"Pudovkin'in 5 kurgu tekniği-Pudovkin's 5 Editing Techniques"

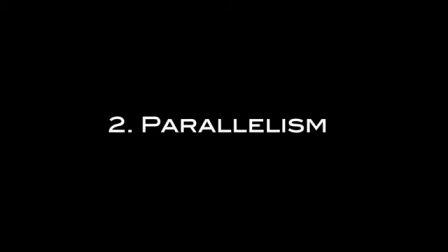[4:09]
Parallelism is a way of connecting two scenes visually by matching certain elements within the scene.
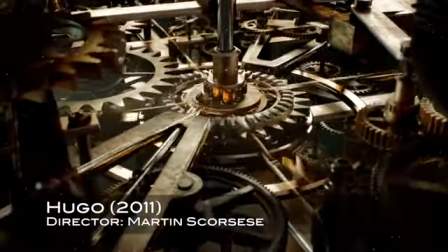[4:14]
Martin Scorsese uses parallelism in Hugo to make a connection between the inner mechanics of a clock and the mechanics of 1930s Paris.
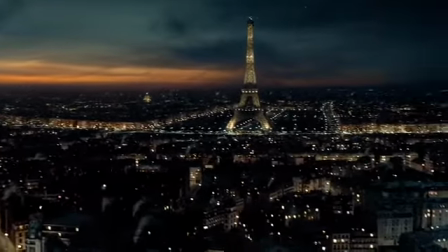[4:25]
Often, parallelism is used to jump from one time period or location to another in a more elegant way.
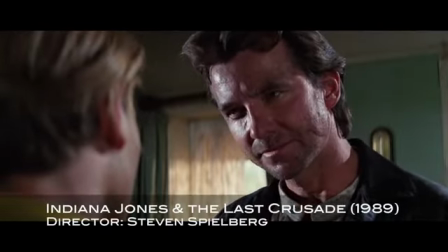[4:32]
Steven Spielberg does a cut like this in Indiana Jones and the Last Crusade.
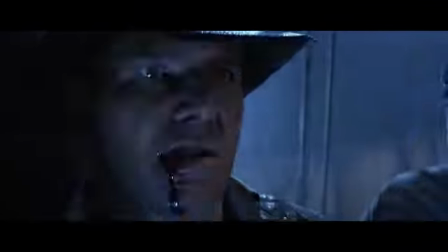[4:37]
The film cuts from a young Indiana Jones and jumps forward in time 26 years to Indiana Jones at a much later date.
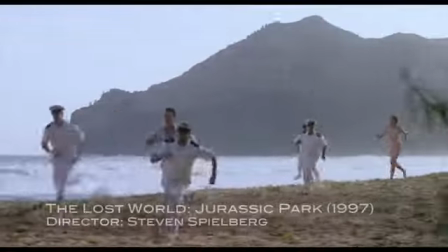[4:45]
There is another example of parallelism in The Lost World.
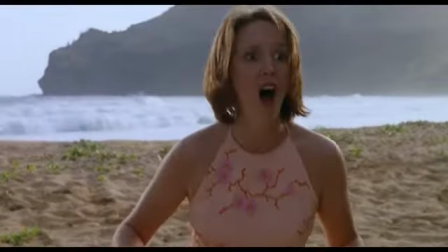[4:50]
The movie jumps from a shot of a woman screaming to
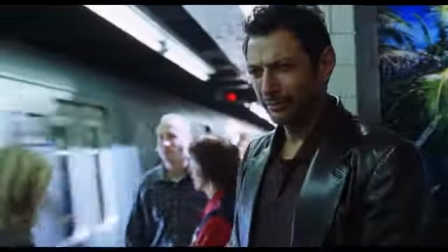[5:00]
Jeff Goldblum yawning on a train platform as train brakes screech in the background.
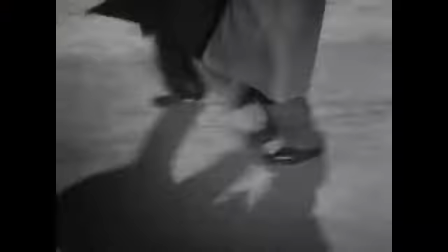[5:05]
Incidentally, this cut is almost certainly an homage to Alfred Hitchcock's The 39 Steps, which features an almost identical cut.
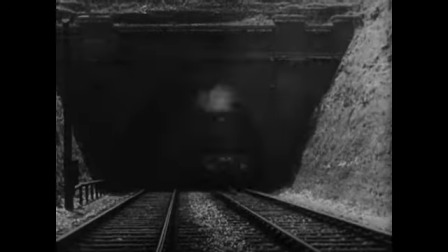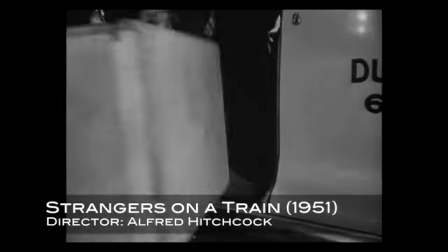[5:19]
In Strangers on a Train, Hitchcock used parallelism when cutting back and forth between the feet of two strangers walking on a train platform.
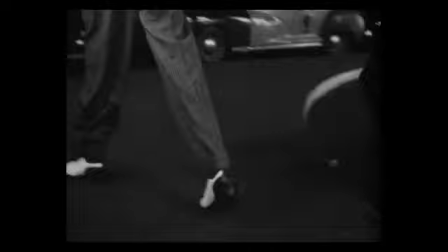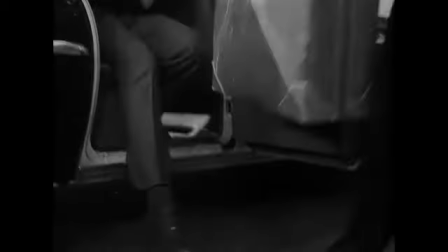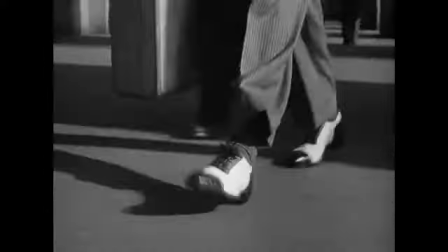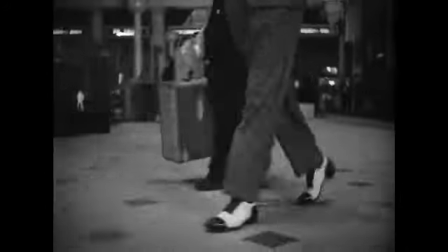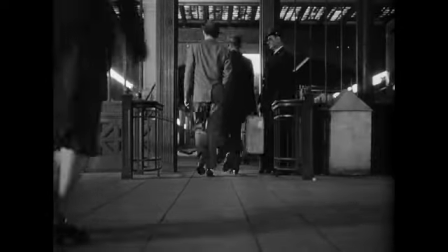[5:57]
You don't know who these two men are yet, but the way the film is cut suggests that they will somehow be tied together before too long,
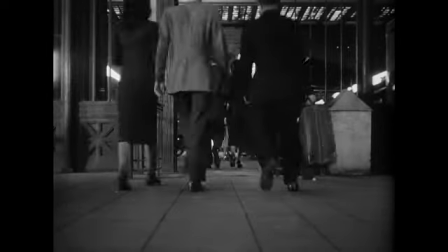[6:04]
that there's some sort of relationship between the two of them. One of the most famous cuts of all times is a symbolic cut. In Lawrence of Arabia, T.E.
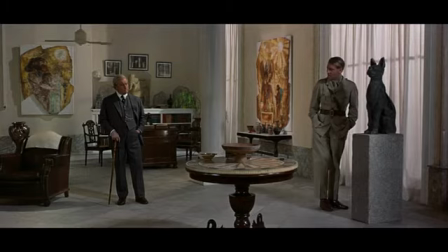[6:15]
Lawrence is trying to convince an officer that he should be allowed to go out to the desert. The man warns him and tells him just how hot and dangerous the desert can be.
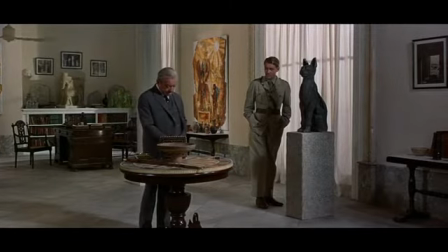[6:24]
T.E. Lawrence holds up a match, and as he blows it out, the film cuts to a shot of the sun rising on the desert horizon.
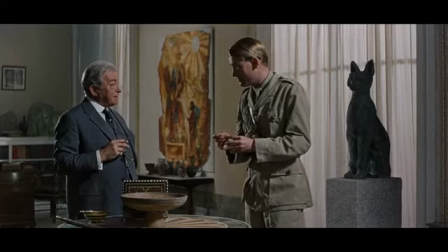[6:32] Lawrence, only two kinds of creature get fun in the desert, Bedouins and gods, and you're neither. Take it from me. For ordinary men, it's a burning, fiery furnace. Now, Dryden, it's going to be fun.
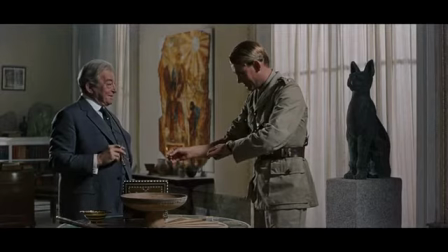[6:51] It is recognized. that you have a funny sense of fun.
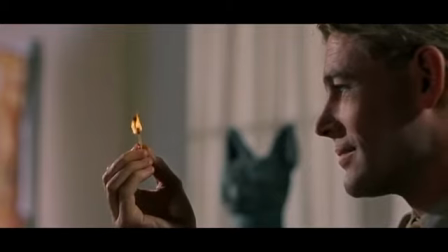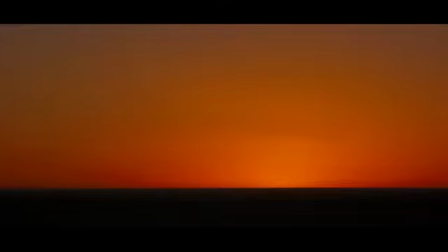[7:01]
The juxtaposition of these two shots underscores the fiery heat and harshness of the desert environment. Both Martin Scorsese and Steven Spielberg have specifically mentioned this cut in interviews as being a very influential moment in their development as filmmakers.
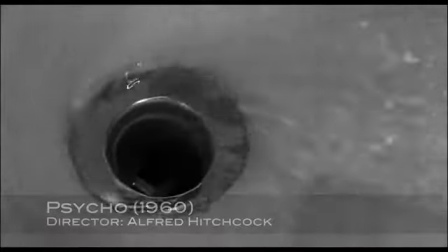[7:18]
In Alfred Hitchcock's Psycho, there's a cut that goes from blood flowing down a bathtub drain to the eye of Janet Leigh's murdered character.
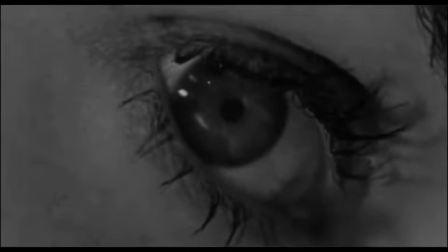[7:29]
This cut literalizes the metaphor of a life down the drain. Simultaneity is also called cross-cutting. I think the most famous example of this would be in The Silence of the Lambs.
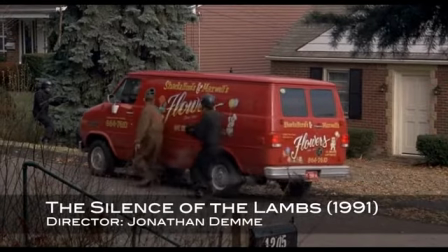[7:44]
The movie cuts back and forth from a SWAT team preparing to storm the house of the serial killer Buffalo Bill,
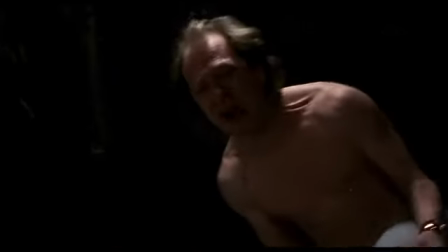[7:50]
while he is inside racing around trying to rescue his dog from the woman he's been holding prisoner.
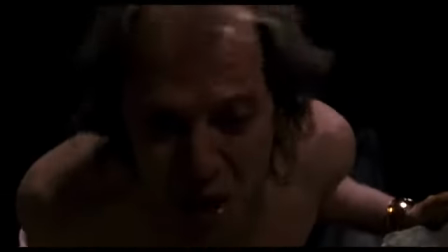[7:55] Hey, you don't know what pain is!